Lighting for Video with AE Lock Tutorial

It's important to be aware of your lighting whenever you're shooting movies.
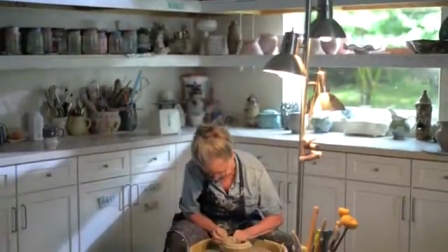(0:18)
And by awareness, I mean you should take a look around the area you're shooting, notice where the light is coming from,
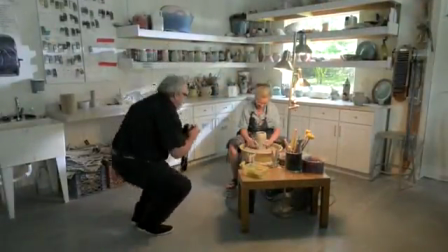(0:23)
where your subject is, and how the light is actually hitting your subject.
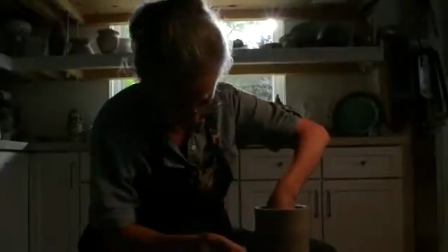(0:27)
For instance, if you're shooting indoors and you have a bright window in the scene, you don't want to shoot your subject up against the window because they'll just become a silhouette.
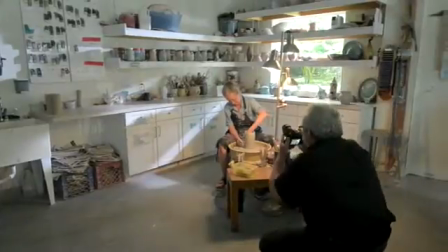(0:35)
Instead, change your angle or position of your subject so that more light is on them and less is coming from behind. You can also take advantage of available lights when you're indoors.
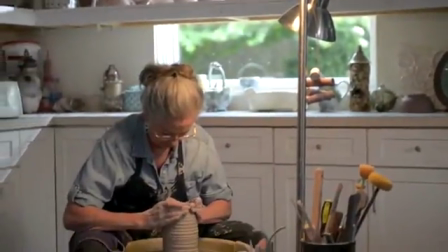(0:45)
Be sure that lights in the room are hitting your subjects in the way you want, and remember that it's the light itself that's most important and usually not the source of the light. Same goes for shooting outdoors. Be aware of the direction and source of the light, both on your subject and the background.
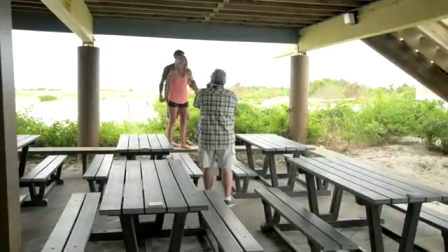(1:01)
If you're in a sunlit location, but your subject is in the shade, the exposure may be affected by the bright light in the background. But let's say you want a shot with someone in the shade properly exposed. Here's a great feature to use. It's called the AEL button. AEL stands for Auto Exposure Lock, which is exactly that, a lock for the exposure.
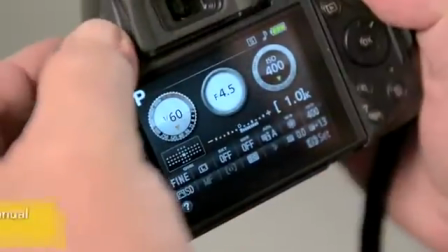(1:22)
By default, this button is set to lock the exposure as long as you hold the button down and shoot.
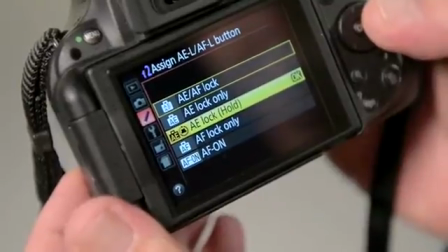(1:27)
But you can go into the menu in the camera and set it to lock and hold the exposure just by pressing and then releasing the AEL button.
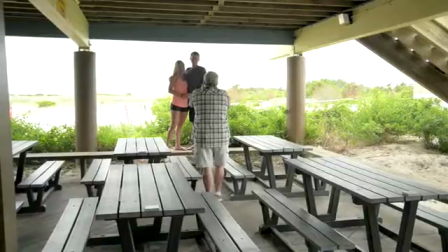(1:35)
Here's how it works. If I want a good exposure on someone in the shade, I fill the frame with the subject I want correctly exposed,
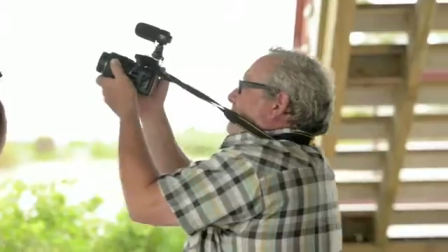(1:43)
press and release the AE lock button, then pull back, frame up the shot the way I want,
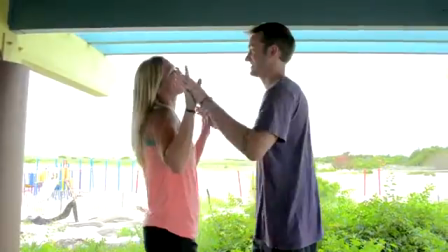(1:49)
and shoot. Now yes, the background may be a little overexposed, but my main subject looks great. I use the AE lock a lot when I shoot in automatic. It helps me make sure that I'm getting the exposure I want on my subject every time, quick and easy.